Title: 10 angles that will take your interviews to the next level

Hey everybody, I'm Adam Frimmer from DIYphotography.net. Welcome to our set. Today we're going to be learning 10 things that you can do to improve your interview skills. Check them out.
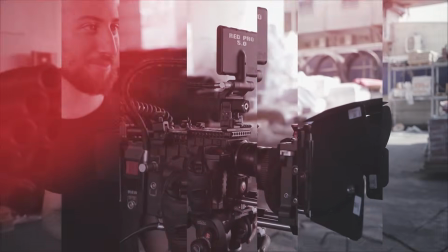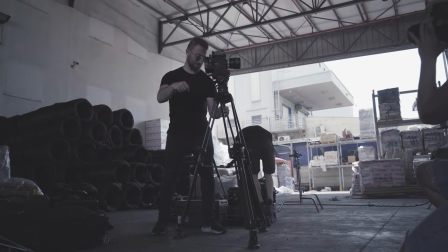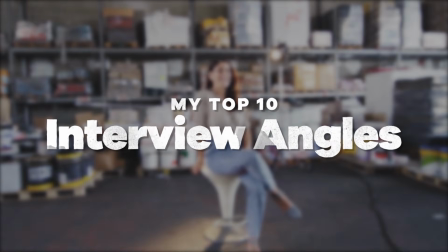Running interviews is one of the most basic tools a filmmaker should have. And at some point in a filmmaker's career, you're probably going to end up running an interview. I know I find myself doing tons of these on almost a weekly basis. But today, we're going to shift over to the creative mode and learn how to add an extremely creative spin on those interviews. If you want to tell your story right, the frame can be a super powerful tool in your arsenal. Through an object. To kick things off, let's start off nice and easy. Sometimes a little goes a long way. In filmmaking, the foreground is an essential component when you're on the job.
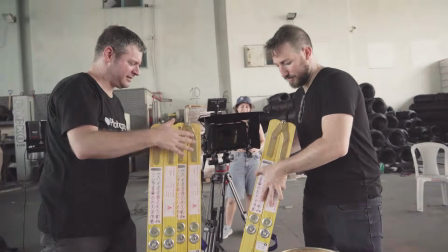Adding foreground elements really brings you into the picture by creating that sense of space.
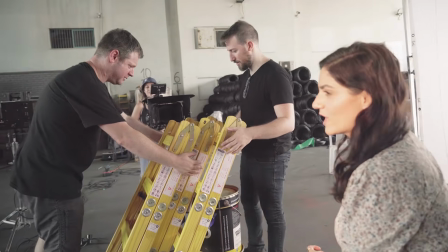So to start us off, we're going to have the camera being slightly obstructed and shoot with a long lens.
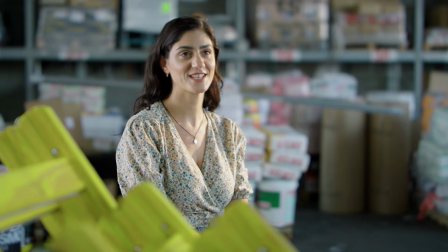This will help us separate between the subject and the foreground. It really brings a sense of intimacy with the viewer.
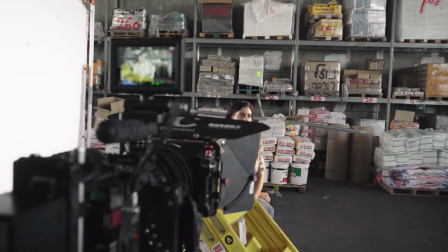It gives you almost the impression that you're sneaking in or listening to what the interview has to say from the side. This is one of my favorites for a B-cam because it's so easy to set up. Straight into the lens. I think a lot of people either overuse or underuse this next one. Looking straight into the lens, it sounds pretty rudimentary, but when used at the right moment, it can do a lot more than just look pretty.
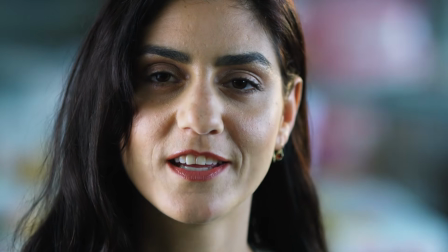When you have your subject looking straight to the camera, you can really have the viewer on the edge of their seat. The key is picking the subject matter. If you have the source of drama or you want to convey something to the audience without saying anything, this is the shot.
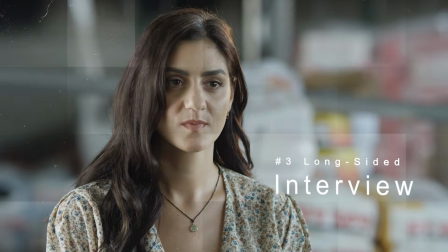The long-sighted interview. For those who are just looking to improve their interviews, this is a must for your basic interview angle battle kit.
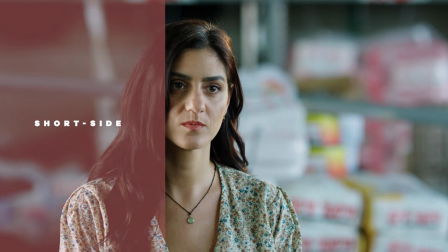Here, you split the frame into three. The side that has only 1/3 is called the short side, and the remaining 2/3 is called the long side. That's easy. The long-sighted shot is probably the most common angle that cinematographers go for. To start setting it up, all you have to do is decide where your talent is going to be, meaning which side is your short side and which side is your long side.
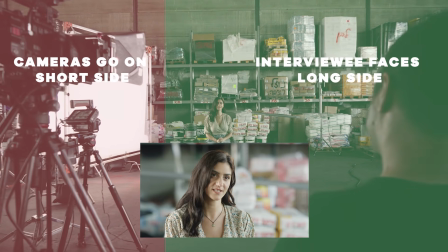The subject then turns their body out to the long side and face the interviewer who is sitting on the long side. The nice thing about this shot is that, for starters, it doesn't block the talent's view of the interviewer.
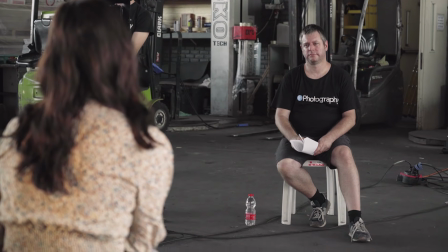This lets whoever's talking feel a lot more comfortable, since they're talking to an actual person. You'll usually find that people who aren't trained to be in front of a camera usually prefer this method.
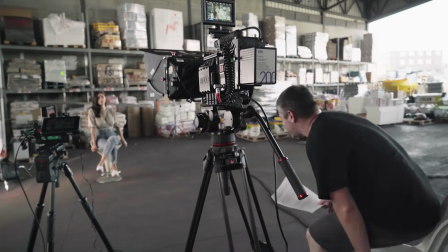And let's face it, it's awkward to talk to a camera when there's a person behind it. An important thing to notice is that if you plan on adding a B-cam, make sure you add it to the short side. Things get funky when you switch between sides. And this is probably a good time to learn about the 180-degree rule. This rule is used so you can establish orientation and screen direction. The 180-degree rule is basically an imaginary line that you define. This imaginary line is what makes you understand who is looking where. So what exactly does that imaginary line look like?
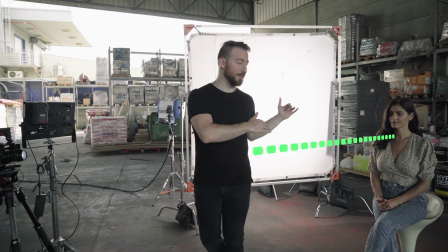Basically, what I like to think about it is line of sight. So she's looking at the interviewer.
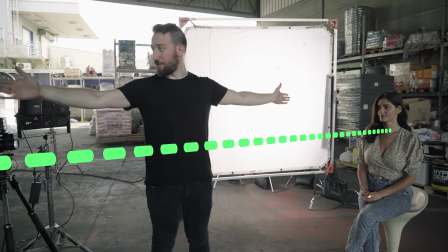We have here our imaginary line, and you can see that behind me, I've already chosen which side is going to be my 180 degrees that I'm working on.
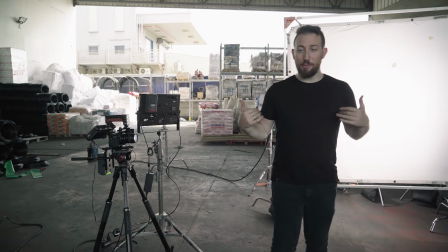So all of this is green light for me. If I were to put a camera on the other side, we would lose orientation and it'll start to look weird.
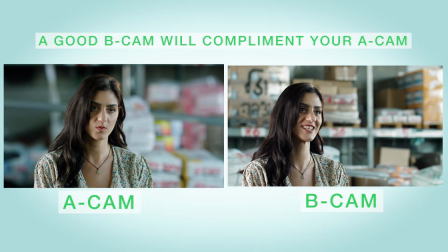That's why we have the rule of 180. It's also there to maintain the same left and right relationship, so you can always know where the characters are in relation to each other. A neat way to envision this is kind of to think of it like an audience of a stage.
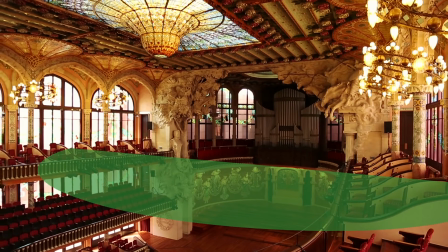The most important takeaway from this is really just to try to keep the scene on one side. There are always ways to cross the line, but that's for another video. Behind. So we just talked about the rule of 180 degrees. This next one really takes advantage of that rule by setting the camera almost entirely behind the person.
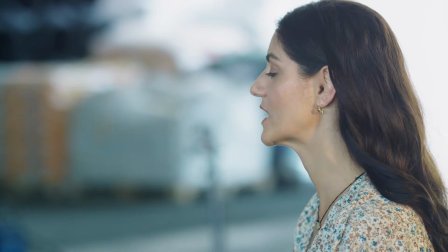It seems weird at first to think that during an interview you would want to see their backs. But when you're trying to convey seriousness, sometimes momentarily taking the viewer out of the situation is a great way to increase tension.
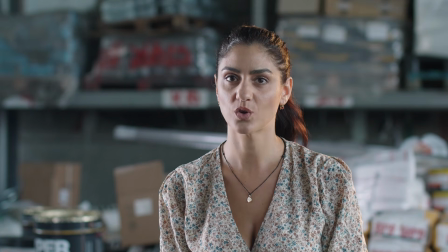You still need to consider the 180-degree rule though, so bear that in mind.
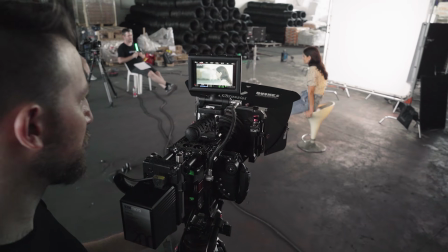We're looking for just enough expression on our talent's face to feel what they're feeling, but we're also setting the tone by giving them space to say it. Wide room. Alright, so we had a lot of gloomy and dark ones. Try this one on for size if you want something fun. A lot of us like to reach for that 70-200 or 85mm when we're doing our interviews, but here's a less popular option.
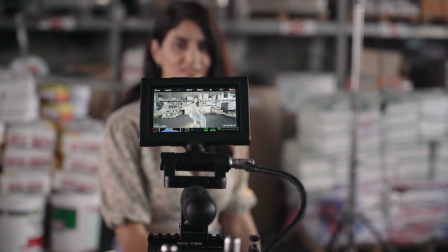Try shooting a wide room shot. The wide room is great for a lot of things. The
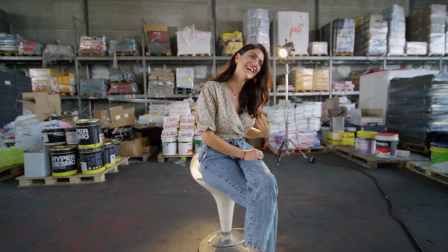I love to use it when my subject is either fun or funny. If I have a character in a place that has a lot of atmosphere, or if you're shooting a doctor or charismatic CEO, a wide-angle interview could be the perfect shot for you to help the viewer connect with them. But it doesn't always have to be a great background. Sometimes less is more, and shooting wide spaces that are empty can have its own unique touch. BTS. Next, we're going to be doing the BTS angle. There's really not much to explain here. It's a shot from behind the scenes. If you set up an interview, chances are there's either a team or a lot of equipment in the background.
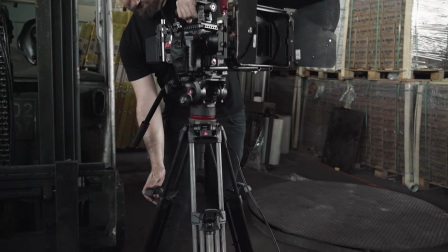What I like to use this shot for is one of two things.
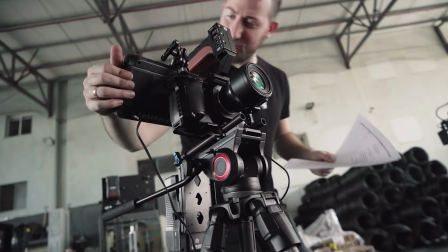Either I'm doing something artsy and I want my audience to know, and they'll appreciate it, or if the client wants to show the scale of production.
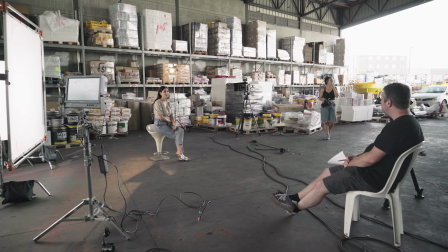Now when I say scale, I mean the show. Showing that this isn't just a camera and an operator. No. This is a big set, and everyone and everything that's here is because the person we're talking to is very important.
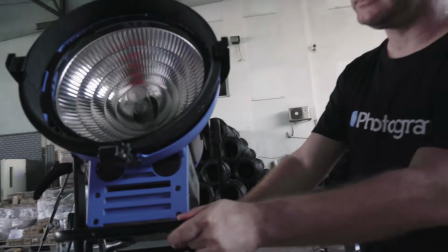This is the time to pull out those book lights and heavy grip to make the set look super fancy. There's a few ways to do this.
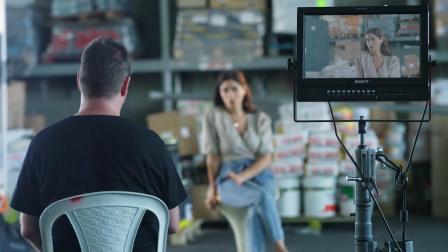My favorite is when we see our subject through all of the equipment, but you can also place your camera facing the director's monitor, where you'll still see the talent.
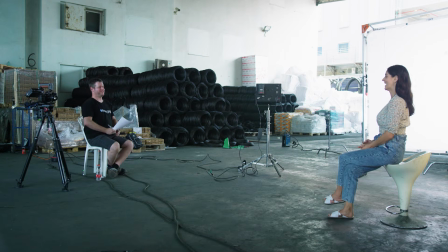One more option is having the camera off to the side, but wide enough to see the level of production. You know how sometimes when you see a film crew out of the blue and you start trying to figure out what they're shooting and what they're shooting on? I feel like this shot is kind of the embodiment of that. Those who recognize things from the industry will appreciate it, and those who don't will just be intrigued by how serious the production looks. Underside. Okay, so this one is probably one of my favorites, and it's so underused if you ask me. I guess the basic instinct is to set the camera at eye level when you're doing an interview.
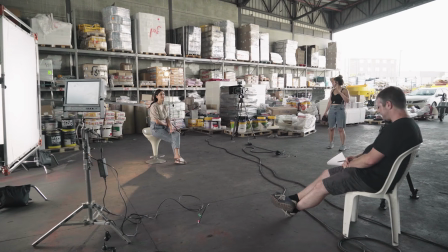It probably has something to do with when we talk to people, we tend to try and be on the same eye level as them.
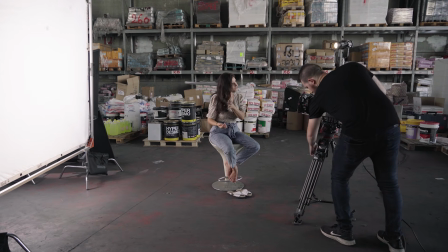What's probably less obvious is that I recommend that you take your B cam and shoot slightly lower than eye level.
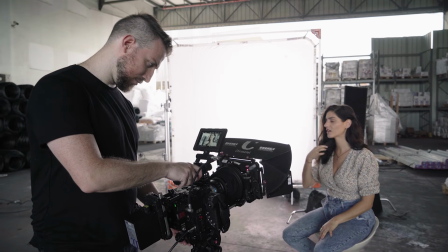The reason I personally love this is because angles are everything when we shoot. And for some reason, when it comes to interviews, it doesn't come as intuitively.
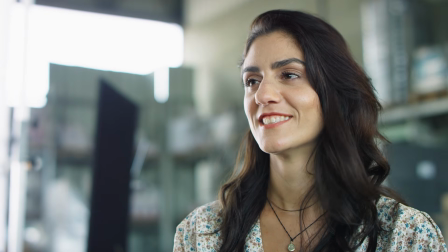When you go slightly under eye level, you make your subject bigger. It gives them more authority, and it makes them more trustworthy.
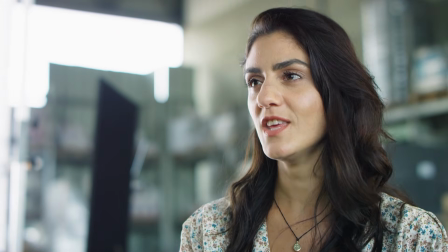You'll notice this is just a slight dip in the height. We're not looking to rent a hi-hat here, it's just slightly lower. Overside. For those of you wondering, yes, you can totally go above eye level as well.
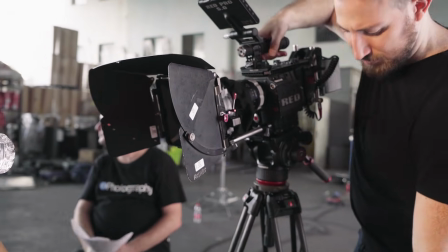It just has a different effect. One thing to consider here is that it's a slightly harder shot to nail, and the subject matter really has to be there.
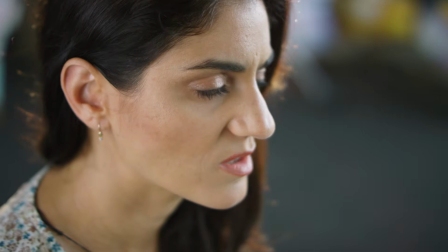I would probably categorize this as the most depressing shot. When the camera looks down on someone, they have to be in a weak place. It's sentimental stuff that really pops at this angle. The trick is when you're framing your shot to be able to see your subject's mouth as well as possible.
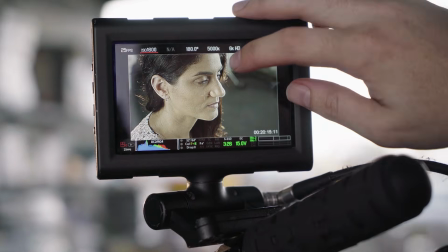I also recommend shooting at an extreme depth of field. The whole point of this style is to isolate the subject's emotions. Make sure your angle is capturing exactly that. Fluid flowing close-ups. Sometimes the angle of your camera is important, but if you really want to take the viewer away for a second to breathe, try taking advantage of the fluid drag.
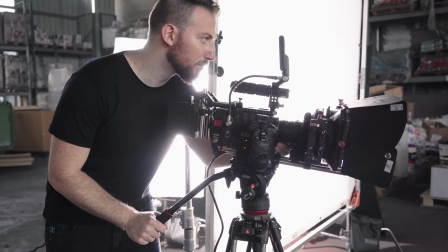This style of shot requires a little bit of practice.